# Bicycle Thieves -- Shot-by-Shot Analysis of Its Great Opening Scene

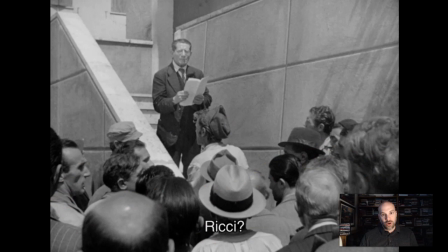241s
Remember, this is right after world war ii lots of unemployment at this point we're seeing these hordes or teams of men right down here have trouble
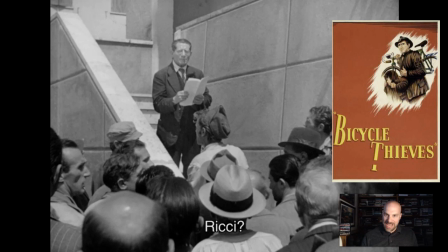250s
finding work the movie is about that very problem the lack of work unemployment the poverty at this moment in time in the city of rome and so
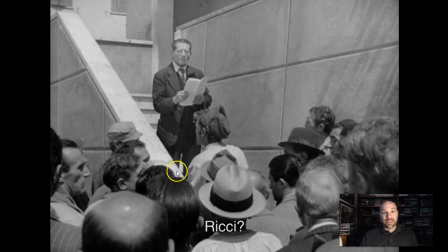258s
the movie i think starting with the shot wants to be about that very dynamic and then it wants to talk about the differences between high and low people who have money or who are employed and then down here are people who are unemployed, very poor, close to starvation, in fact. And that's a dynamic that we'll see throughout the entire movie.
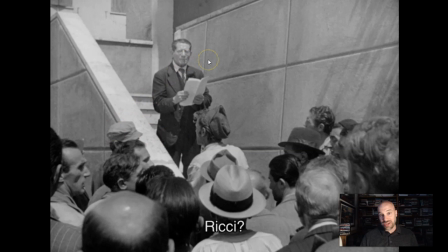277s
I want you to notice how this shot is composed. I'm hinting at it here. There's a status hierarchy, a socioeconomic hierarchy. That is, the person on top, this one single individual handing out jobs, he probably has money. He probably lives a reasonably comfortable life. Versus all the masses, a large group of people down here.
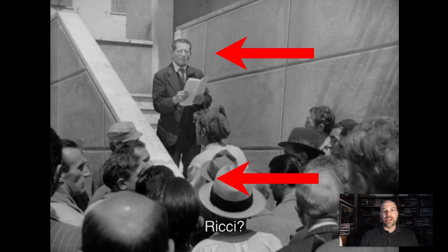296s
So we see one elite sort of person above, and then a bunch of lower class people below and note they all blend in he's the face we see first he's the dominant in the frame the thing we look at first and then this massive lower class people down here sort of all blend
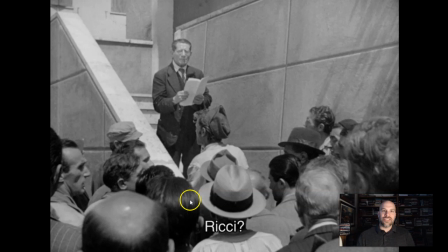311s
together you know there's nothing that makes any one of them unique or stand out versus this guy now there's some tension in this already you see this angle here of the staircase some angles here on the wall and this guy's kind of boxed in actually it's really interesting the threat perhaps of the
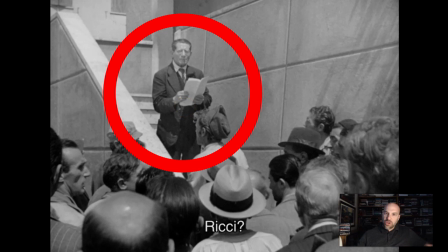327s
teams or hordes of people coming up and attacking him perhaps or at least being able to overwhelm him he is not actually in as much a control as he thinks he is perhaps and i think this odd angle here of the staircase actually adds to this composition and makes it things seem a
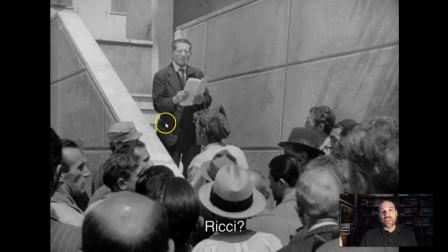343s
little bit off certainly it allows some separation between this man here and these hordes of men down here it's not just that he's high up and they're low down, but then this physical divider right here. Now, the first question asked is, where is Ricci?
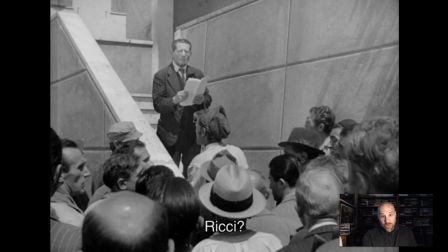358s
Ricci, the main character in this movie, is going to be given a job. The rest of these guys at the bottom of the frame, they don't get any jobs, okay? So Ricci is going to be special. The movie is going to really work hard to say that Ricci is one of these men down here, but he's also different from them. You're going to see a man come from this crowd here and go to find Ricci,
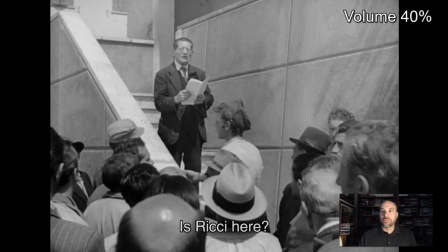377s
and then And it gives us the wider establishment shot that we need to see where these men actually are in the world.
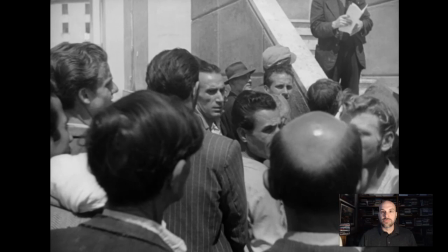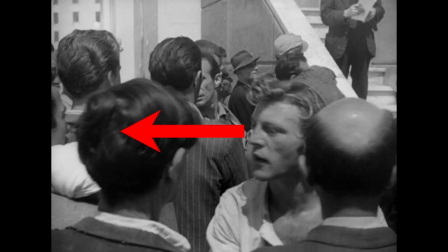392s
That movement towards the left is really interesting. You know, I don't always like to read movies this way.
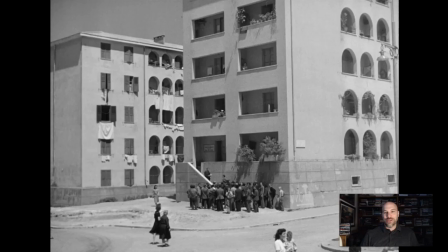397s
But I think in this case, it's true that moving to the left in this is a political signal. Going to the left is different from going to the right. You know, at least in America. I also think in Europe, they say left versus right. So as far as political divides, political sides. So going to the left is going to find Ricci.
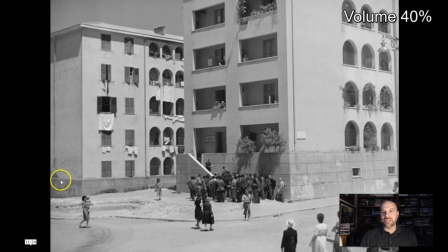413s
He's out there to the left. Now, this is the wider building area in which these men abide.
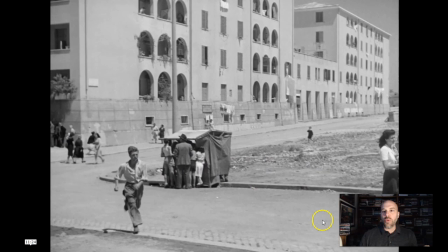419s
And as I said, this is the establishment shot that we should have at the beginning of the movie. He's going to go over here and note that Ricci stands apart from everybody.
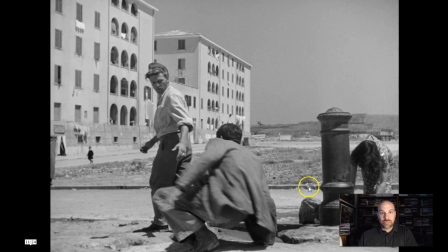427s
He's actually sitting down right here.
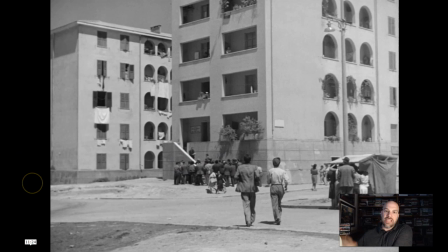429s
He's being called over to this place over here. and yet so he's different from everybody else and yet he's similar.
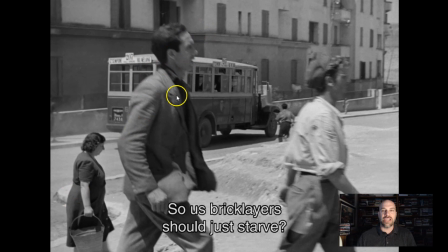437s
This movie wants to celebrate the individual hero as a lot of movies do perhaps almost all movies you know we have our individual main character here he's special he's different we should root for him right the movie wants to single him out as somebody different from the rest of the people in the
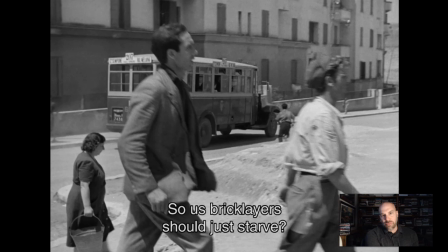452s
movie however it's going to also work hard as I said to make him a representative of the poor masses of men we see and all people in Rome at this time. So you'll see him blend in with the crowd and then stand apart from the crowd and he'll go in and out of the crowd throughout this entire movie.
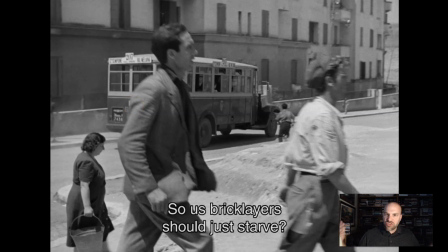470s
It's really amazing how the movie works that way. Basically signaling that he, as I said, is a representative of a social class. In other words, this individual right here stands for a whole class of people who are being oppressed. We don't have jobs who we need to feel for and do something about, right?
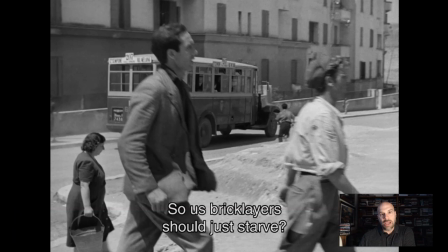488s
So you'll see that here, him going into the crowd, then going above the crowd in this particular shot.
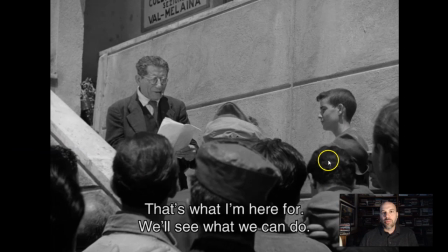495s
And this is real nice camera work here as you see him move over here. Now it cuts here, and he's blending in, but note he's being called, and he goes above.
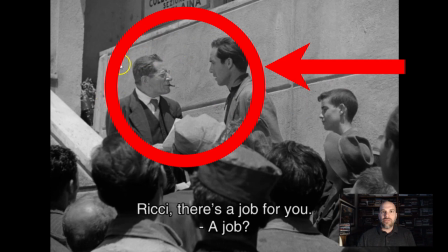504s
Nice shot there, and what's interesting about that, as I said, this shot, like the very first shot in the movie, has a hierarchy. There's an above up here and a below down here, socially, socioeconomically.
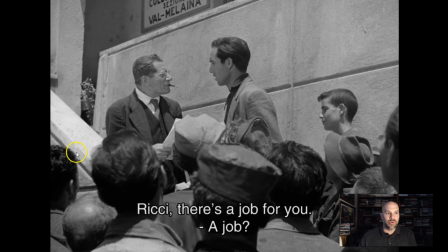516s
He has just risen out of the masses because he's the one who has a job, right? So the rest of these guys are unemployed. That makes him different. That sets him apart. That puts him in this sort of world above the unemployed below.
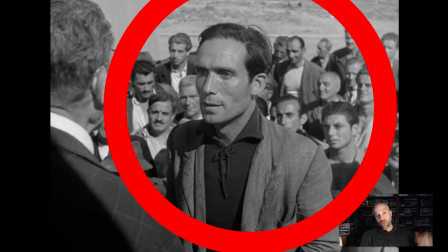531s
But then we cut to this shot. So that means there's some tension here visually. The last shot showed him above everybody else and different from the masses. Now, he is standing apart from them, but he's blending in with them. And note the representation here.
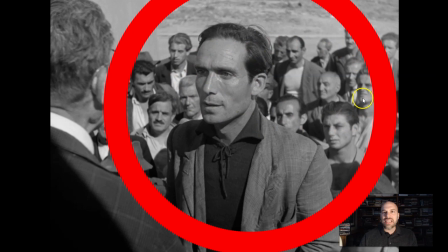545s
He's one with them. He's the one who's going to represent them here. Clothing-wise, maybe the way he looks on his face, he blends in with these guys as compared to this guy over here in the suit, the nice suit who's giving out jobs.
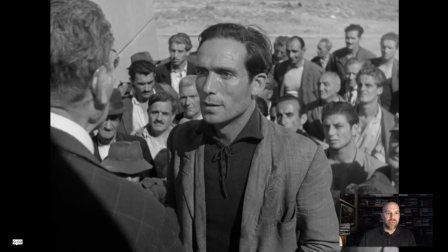559s
We have an over-the-shoulder shot of this guy, and here's the mobs of men who are unemployed down here. So these two shots, the one before this and this one, show that this character is sort of different than but alike to his social class.
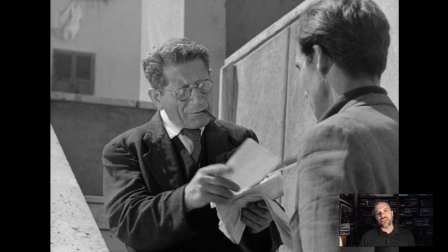573s
It's really interesting how the movie does that. And now we're going to get the announcement of the plot problem. This character is going to get a job where he's going to put up posters, but he needs a bicycle.
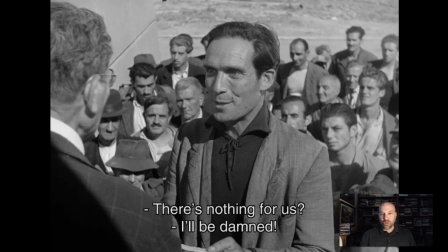582s
Thankfully, he's got a bicycle, but in this movie, the bicycle gets stolen. That makes him a threat to lose his job and become one like these guys and become impoverished. So really, the whole plot, I'm going to go get a job, but my bicycle is going to get stolen, comes up here. And then the movie just launches straight forward.
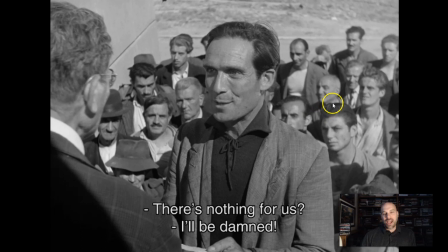600s
I love this about this movie. it hits the ground running and in two to three minutes announces its plot problem and then just runs with it the rest of the movie i wish a lot more movies actually could be this sort of economically tight pun intended with the script and then keep going
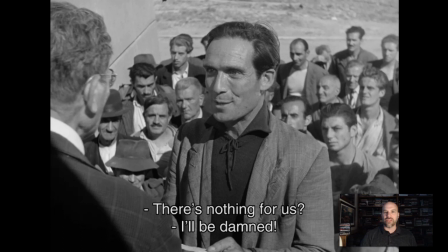615s
with it as opposed to taking 15 20 minutes to announce what the whole premise of the movie is and the plot problems and so
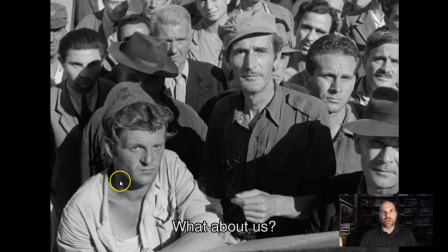622s
on so this movie is a great work here now we've seen a reaction shot so this is the second reaction shot and we'll see some jealousy or envy amongst these guys. The reaction shot means these guys are looking at what's going on and they're reacting to it. And this gives us another point of view on the matters at hand.
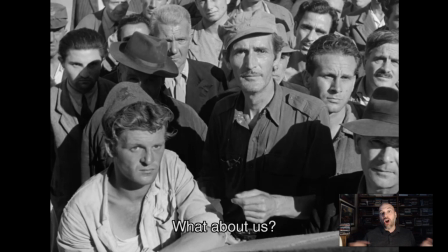637s
We see these jobs or this particular job of the poster being given to one guy, but okay, what about these other guys? So we have this cause that the movie announces. What about the whole mass of men who are unemployed? We're only going to give a job to one guy. What about the rest of them? And that's what they're saying right here.
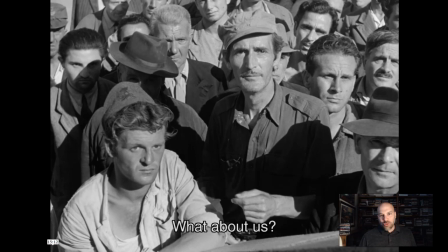654s
What about us? So the movie is actually about a whole social movement, socialism, social problems, social injustices. And that's announced right here by these reaction shots as these guys are jealous of Ricci, who gets a job.
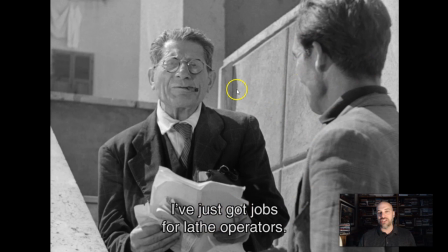668s
Now you get this shot right here, this isolated shot going back over here. He says, I've got jobs for lathe operators. So Ricci's qualified. But you see now in this shot, Ricci is apart from the masses.
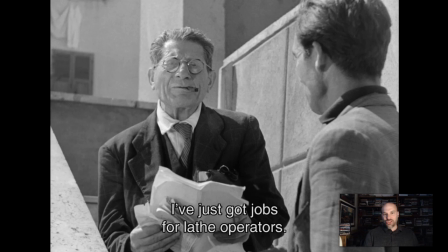680s
He's part of this world up here. So that's all the tensions between these angles and these shots show that Ricci is in and among the men, but he's different, way different from them, and he's being singled out as special and unique here.
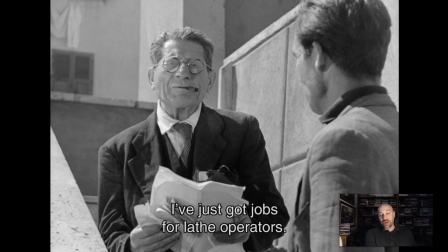694s
And of course, when he loses his bicycle in the middle of the movie and he can't work, you know, that brings up the problem of him descending down into the hordes of the unemployed. And the whole threat to this movie is that Ricci is going to become the person who goes down into that group of guys who's going to say, what about us?
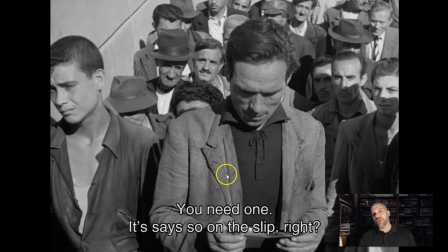710s
I don't have a job. And then his family, as we see later in the movie, is under threat because he doesn't have a job.
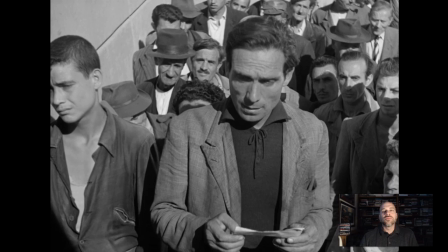716s
Anyway, Ricci is now blending in with the guys right here. He's gone above. Now he's coming down.
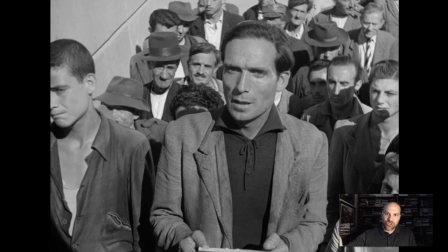723s
And he's asking about the bicycle. And the bicycle is a tool, an instrument, a piece of property that he must have.
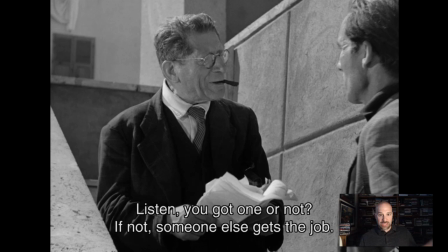731s
And if he's too poor to own a bicycle, he can't work, right?